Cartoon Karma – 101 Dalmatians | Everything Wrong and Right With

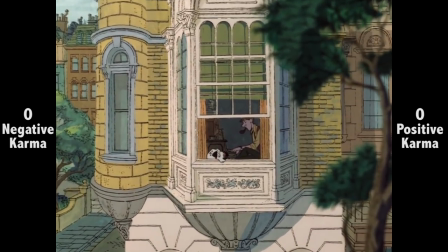Though animated films are often thought of as being comedy's first, that's true of a lot less Disney films than you might think.
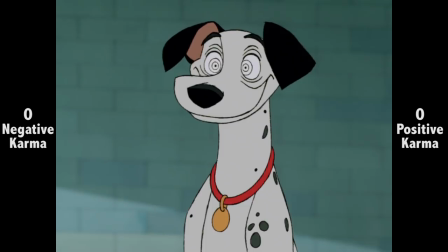101 Dalmatians was probably their first straight-up comedy, that's true right from the start, with bouncy,
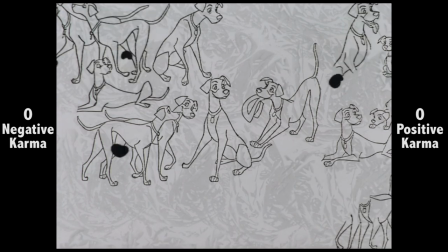fun opening credits, focused less on childhood imagination, as is usually the case, and on charm and chuckles.
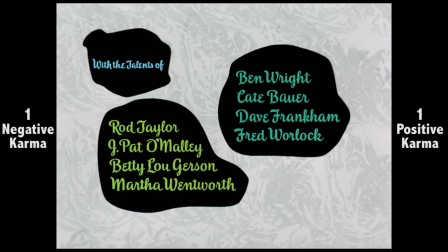Still, opening credits three minutes long, I dunno. Also, there's no cohesive order to the cast order, it's neither alphabetical nor an order of appearance.
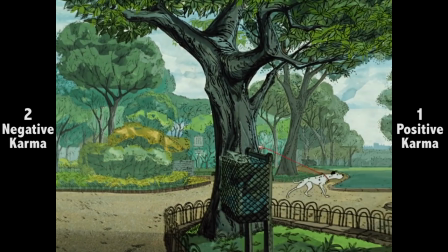The film's look merits disgusting now, because it dictated the whole film's tone and direction.
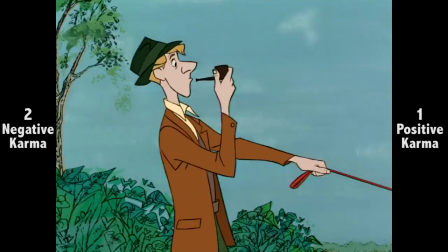With this, Disney Animation switched to a geography process.
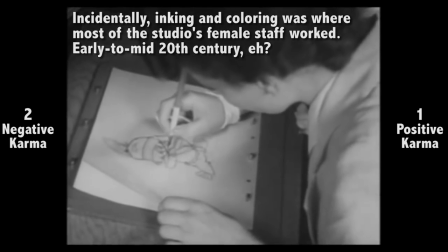Previously, after the animator had drawn their frames, Incarcest retraced it onto animation's cell sheets before it was painted and photographed.
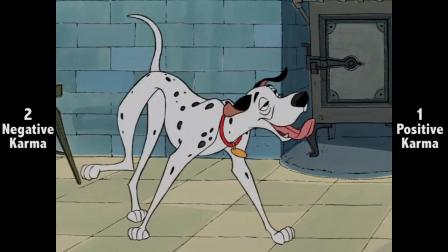Xenography allowed him to skip re-enking the outline by photocopying the drawings directly onto the cell.
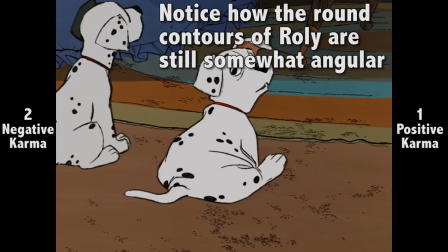This technology didn't handle round objects well at the time.
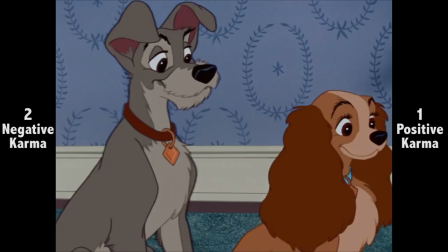Hence, the film's design mentality is angular and graphic, rather than the soft, gentle look Disney animation had favoured to that point.
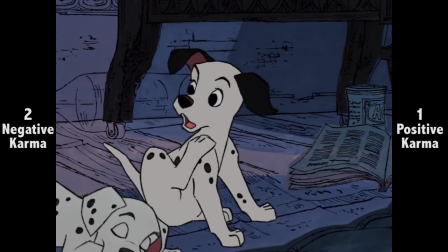Writer Bill Peete realised this look would work best with a playful and loose story.
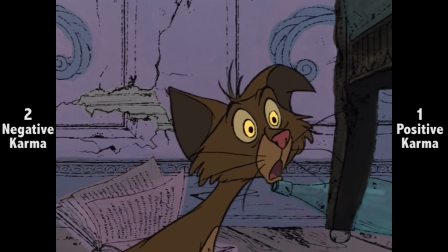So, by having a film that matches its animation style perfectly, the technology's primitiveness barely registers.
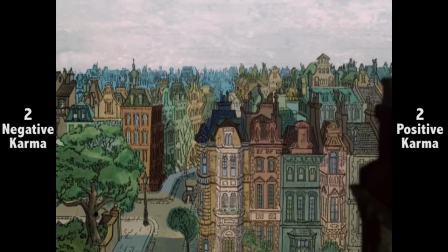Technically, there was no reason the backgrounds had to be as detail-like as the characters.
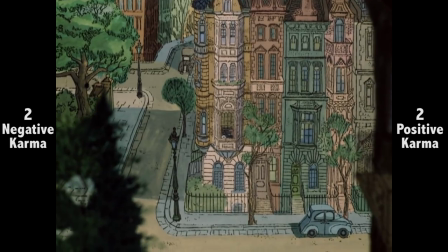That was an experiment by the artists, and one Walt himself wasn't fond of, feeling it took away from the fantasy he treasured in his films.
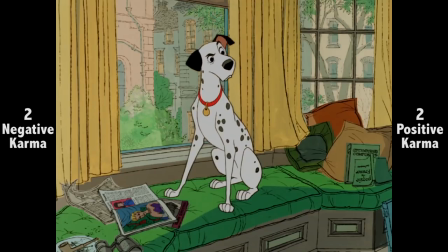A fair point, but the net effect is that the characters and backgrounds blend seamlessly. Does it feel cheaper than Sleeping Beauty?
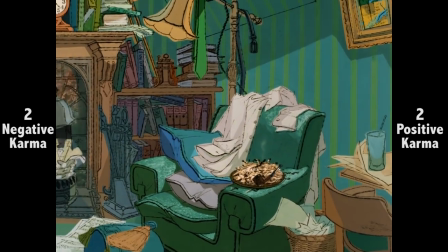Or even Lady and the Tramp? Yes, but it feels that way by choice, rather than to cut costs, even though that was the case.
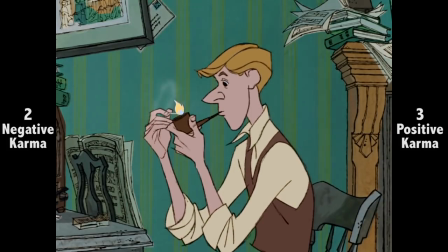That deserves a special kind of praise. However, because the animation is actually pencil drawings, rather than re-inked over them, it looks very rough.
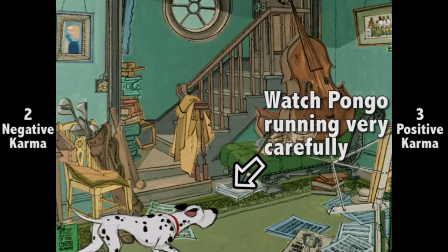The one problem is that, often in this film, you can see pencil marks the animator used to guide the character shape.
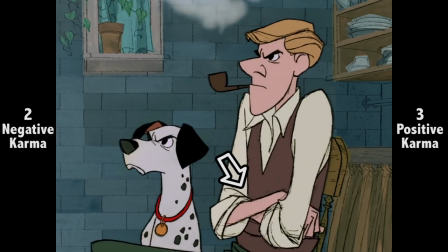The animators shouldn't have had to worry about erasing that, as previously the inkers simply ignored it when they inked the outline. So production oversight is a result of new technology. Enough of that, onto the actual film.
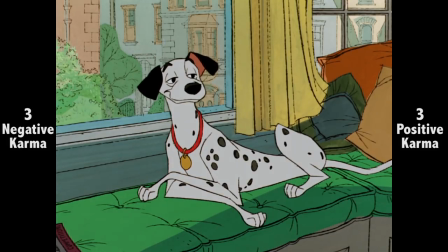As far as I could see, the old notion that a bachelor's life was so… glamorous and carefree was all nonsense.
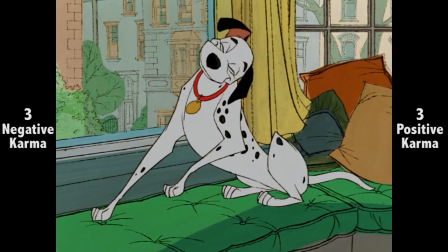Right from the start, this fluffy kids' film has weight and texture,
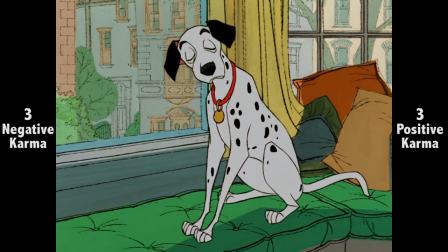Pongo's gentle narration is so well done, having that British sensibility to it, expressing details on the side. Combined with the notion of the dogs considering their owners as the pets, and expressing it so well, it goes a long way.
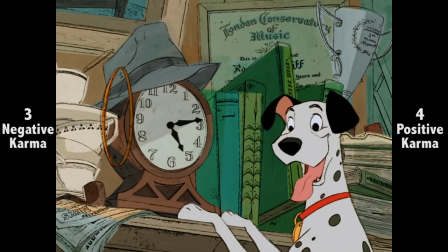Though Pongo forgets to close the clock door, it's closed when Roger looks at it.
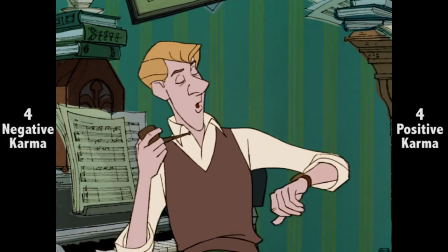Also, this surely can't be the first time Pongo's pulled this trick, so as funny as it is, Odd Roger falls for it.
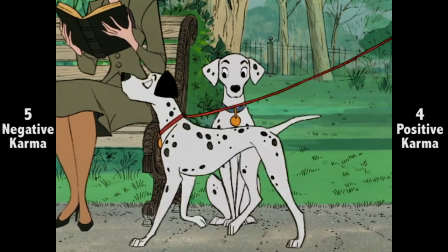Bit of an odd perspective, but Pongo seems smaller than Perdita here. The opposite is true otherwise, Trout.
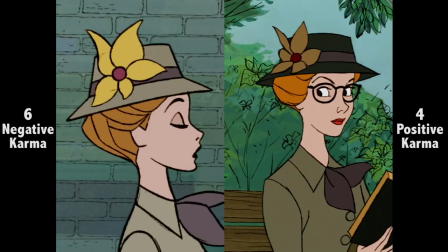Hmm, didn't know the newsyography process could change the colour timing that much. The dress, hat, lipstick, it's all there.
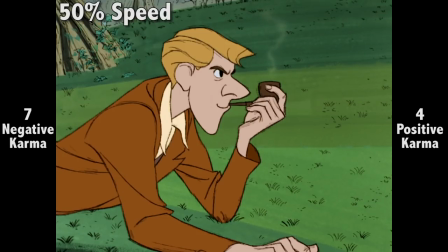Did they just hold on a still frame for two seconds, except in the pipe soak? Yeah, that sticks out awkwardly.
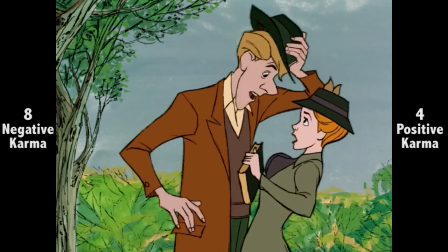Pongo drags Roger away from his hat, yet he has it back after Pongo's tied him up with Anita.
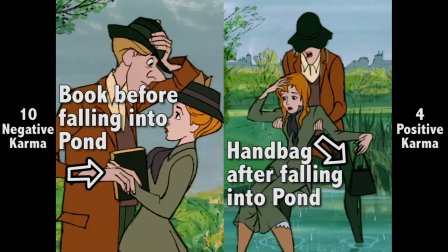Perdita just loses her leash after being let go. Also, apparently 1960s British pawns can turn books into handbags.
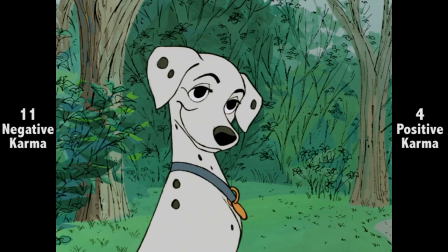Could've fooled me. You have to love the look she gives him. She's basically saying, well, my pet approves of your pet, so I approve of you now too.
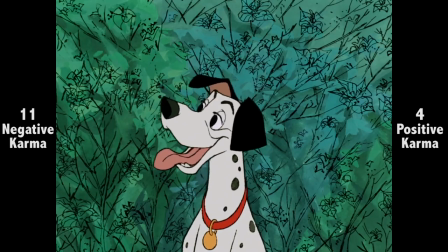The dog animation is not as realistic as in Lady and the Tramp, somewhere between dog and human, but it suits this film so well, really helping to show their personalities?
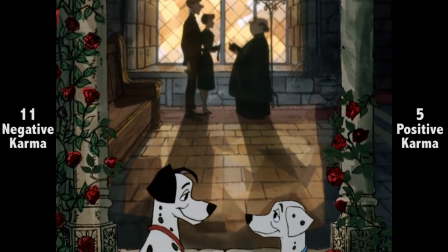Because the story is from the dog's perspective, it fits to cut past the romantic development straight to the wedding, leaving it up to the viewer how much time had passed?
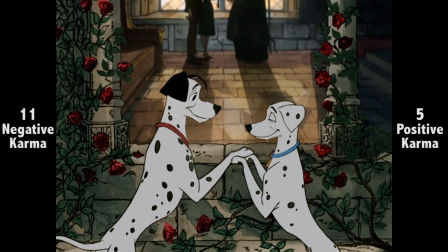That's something old Disney animation often did well, implying lots of plot business without wasting time in it.
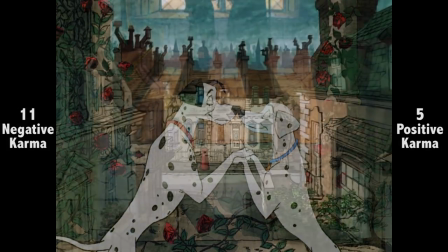It makes for a film that is never pandering, one any adult can enjoy just as much.
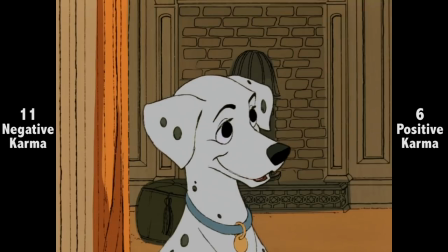Oh, of course, dear. After all, dogs were having puppies long before our time.
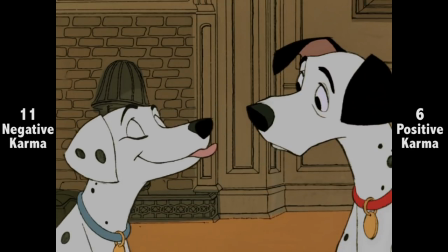Yeah, I don't know about how they went about expressing the hormones of late-stage dog pregnancy.
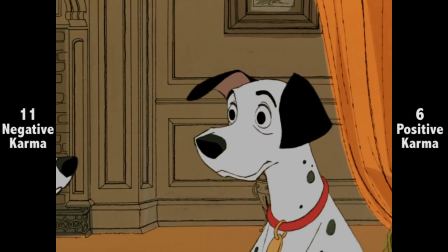Comes across more as drink-induced drowsiness.